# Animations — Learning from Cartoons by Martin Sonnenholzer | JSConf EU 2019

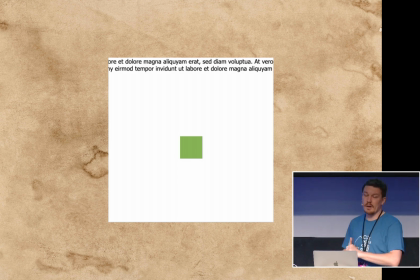8:14 When you look at this green div, and I want you to focus on that div, okay, now I told you to focus on the div, but imagine you're a user and you're in a browser, and I want you as a developer to focus on the div.
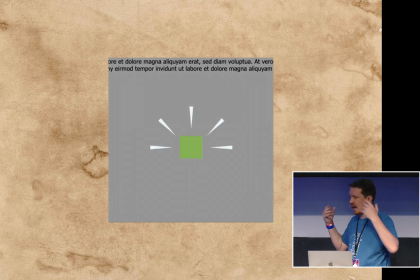8:29 What I can do is I can make the background opaque and do a little bit of animation for you to focus on that green div. Maybe it's a button, maybe I want you to save that form, because otherwise all your data will be gone.
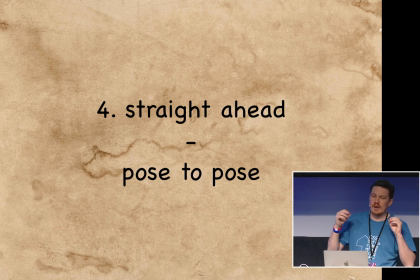8:46 Number four, I have a little bit of a problem with that, because in animation this is a really, really important thing to do, but I wasn't sure how to translate it to the web browser.
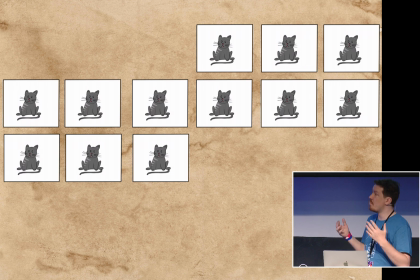9:04 Let's go a little bit back. If you have a motion in a movie or an anime, you have a lot of pictures, and those pictures slightly change from frame to frame.
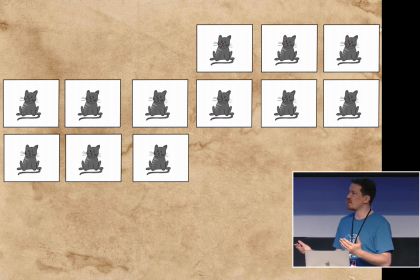9:17 Normally we talk about 12 or 24 frames per second. If you're a gamer, you know that you want to run on 60 frames per second, meaning you want to have so many images that slightly differentiate to each other in each second.
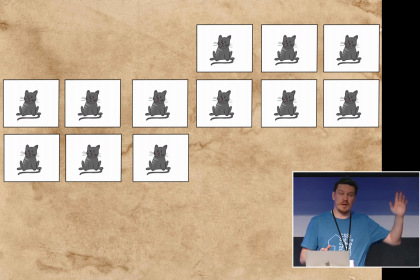9:34 And back in the days, in the 1980s and before that, before this was a thing, all of those frames, all of those images had to be drawn by hand.
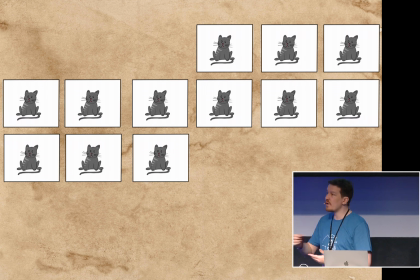9:45 So people were sitting there and draw the same image over and over again and just slightly make a change to the previous one. And here comes the technique of straight ahead.
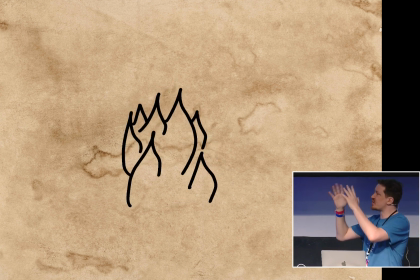9:57 Instead, if you just change the image just slightly without any concept or any story about it,
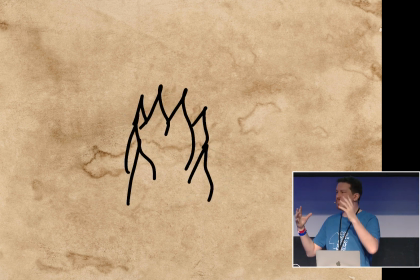10:07 you just create something that is randomly moving, like fire or rain or explosions.
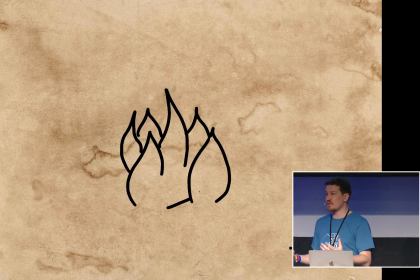10:12 This is a really great technique to do that. But if you want to tell a story, you need a concept, a storyboard behind that.
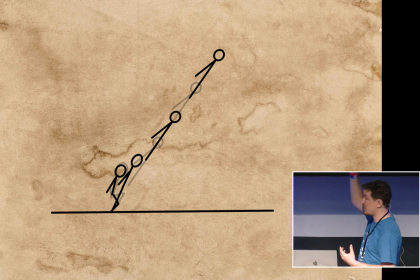10:21 And for that, you think about what is my first pose, and then you think about what will be my last pose, and you think about what poses are in between those two poses that are important for me to show my audience so the audience gets an understanding of the movement we want to
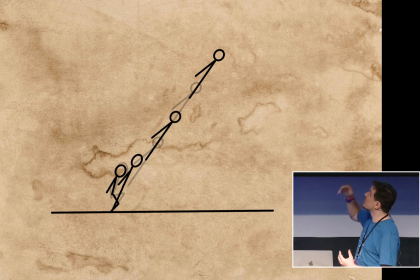10:39 have. And then you create those keyframes, and afterwards you just add more and more frames by using the straight ahead technique, and at the end you have a movement.
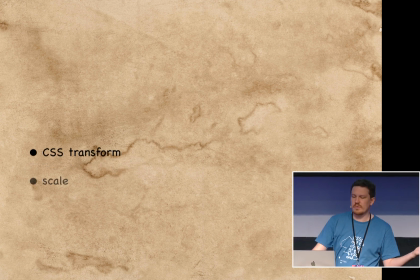10:51 And with CSS, we have CSS transform, we have scale, rotate, you name it. And we also have CSS keyframes, and this is where my mind just popped. I have those poses, those are keyframes, those are frames that are really important for how the animation would work.
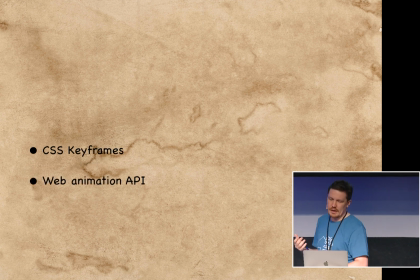11:11 Same goes for web animation API. And if you look at keyframes,
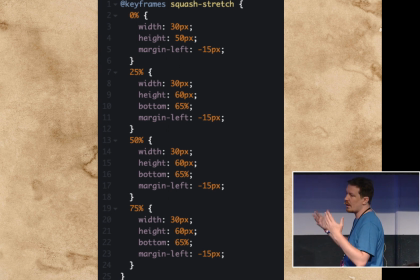11:15 and this is no change to how web animations work with the web animation API, you create your initial pose, you create your final pose, and if you want to, you create a few poses in between that are important for you to tell the story of how your object moves.
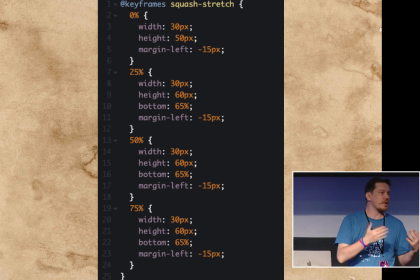11:34 And then you let the browser just fill in all the other thousands of frames that you might want to have.
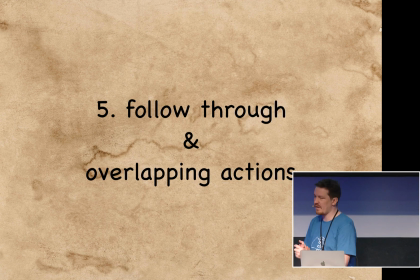11:42 The fifth principle of animations, defined by Olly and Frank, is follow through and overlapping action.
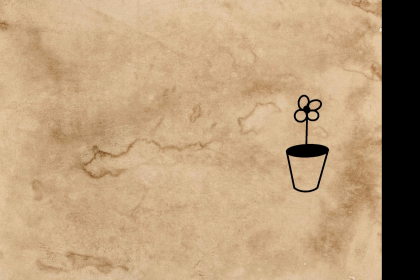11:49 If I show you this flower pot, and I would tell you that I move it from the right to the left, you would imagine that flower pot to move, and you would imagine the flower to move.
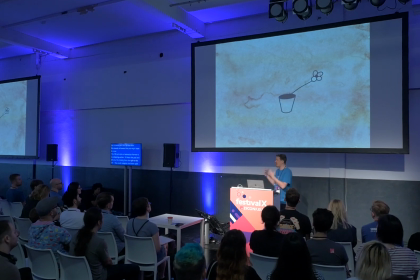12:01 Follow through and overlapping means that you can drag secondary animations like the flower, because the flower takes a little bit longer than the flower pot until it realizes that something is moving, and it takes a little bit longer than just to physics to realize that it stopped. And this is called follow through and overlapping action. And if you look at the browser, I found this great article, you get the slides afterwards and I highly recommend to read that article,
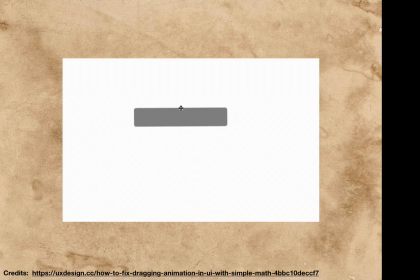12:32 that mentions how to fix drag and drop by using a little bit of math. You see why I was into that article.
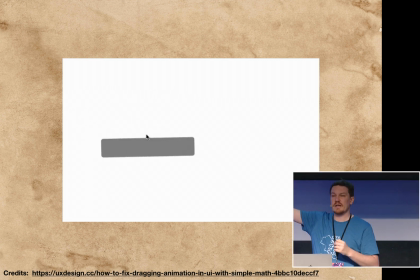12:41 And what they do is they use the mouse movement speed and translate it into the tilt of the dragged object. The faster the mouse moves, the higher is the angle of the object that tilts.
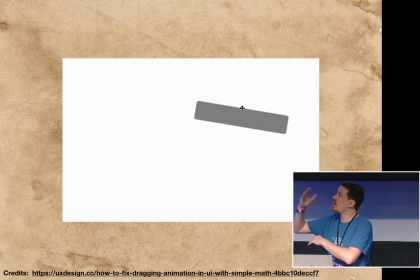12:54 And if the mouse moves slowly, the tilt goes back to a horizontal stage.
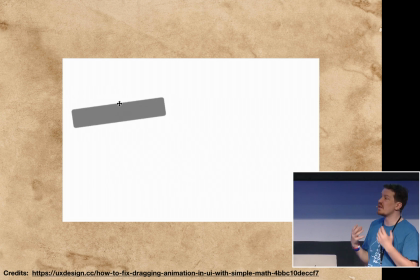13:00 And this makes all your drag and drop animations feel way more natural. way more like,
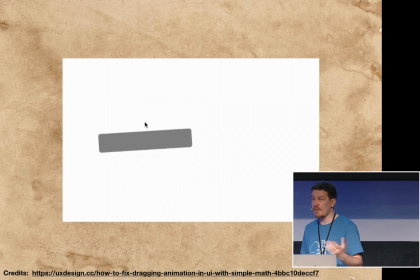13:07 I want to drag and drop everything here because it's awesome.
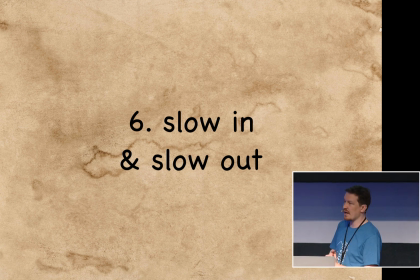13:13 Slow in and slow out. I read that principle and I was like, yes, I totally understand it, I know how this will work in the browser. Just for you to present how it works, slow in and slow out means if I'm starting running over there, I won't start with full speed.
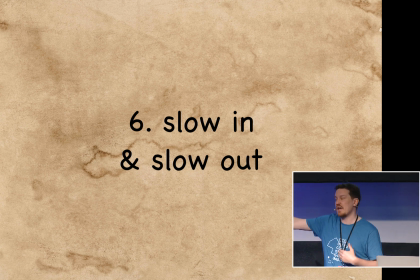13:32 And if I'm stopping at the end of the stage, I won't stop at full speed. I will slow down. This is a natural movement. I will show it to you just for the sake that you see it.
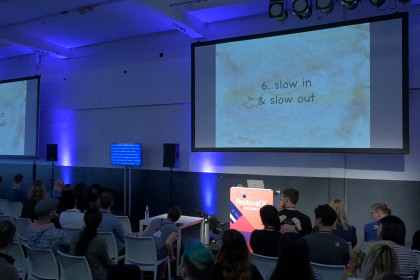13:44 I'm walking really fast. I'm slowing down. And back. I start fast. Slowing down. Yeah, I did my sport for today. I would never imagine that someone claps when I'm running. And we have the same thing. in the browser, we call them easing functions. We call them busy functions. If you have an ease in and ease out function on your animation, it slowly starts, it comes to its fastest speed, and it slows down before it's at its final stage. And if you do a linear transformation, it will have the same speed from the beginning till the end.
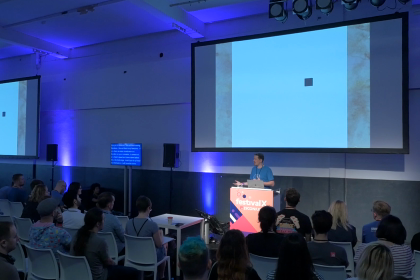14:31 And this feels really mechanical, not natural, like ease in and out, and mechanical is something that we really don't have that often. Even cars that is mechanical would slowly start. Only things like bullets would be really fast from the beginning.
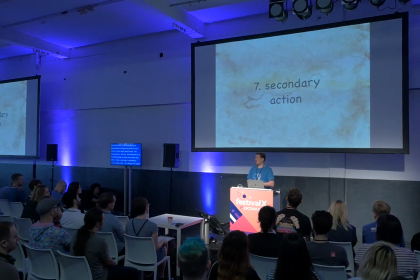14:50 Secondary actions. This is about how your main action, your main animation, needs sometimes support. so you can't tell a story, and for that you need a concept. And, for example, if I'm walking over that side of the stage, my arms are really stiff, and I'm walking, and you see the walking animation. Imagine the animation. And it feels really stiff and really unnatural. So what I actually do when I walk, and probably all of you, if you're walking, you move your upper body, you move your arms. Okay, I'm a little bit over-accelerating now, but in general, you move your body with that. And the movement of the arms and the shoulders are your secondary actions, and they support the main animation, meaning the walking animation.
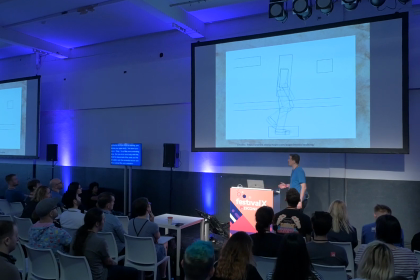15:41 I found this really, really, really awesome CSS animation by Andrew Wong,
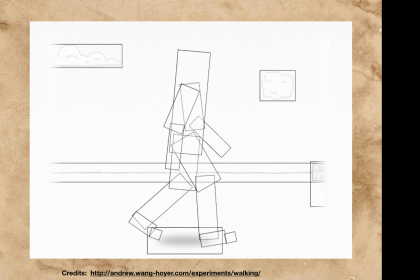15:48 and I don't want you to focus on the walking animation, I want you to focus on the secondary animations here, meaning the clouds in the back, the signs in the back, They are secondary animations that help to give the animation depth, that help to give you a relation to how fast this object is moving.
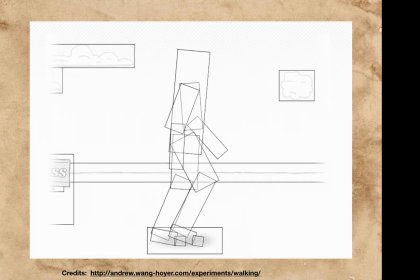16:09 And this helps you to understand the main animation. So secondary animations are really, really good when it comes to how to improve your main animation. And with that, I'm coming to the eighth principle called appealing.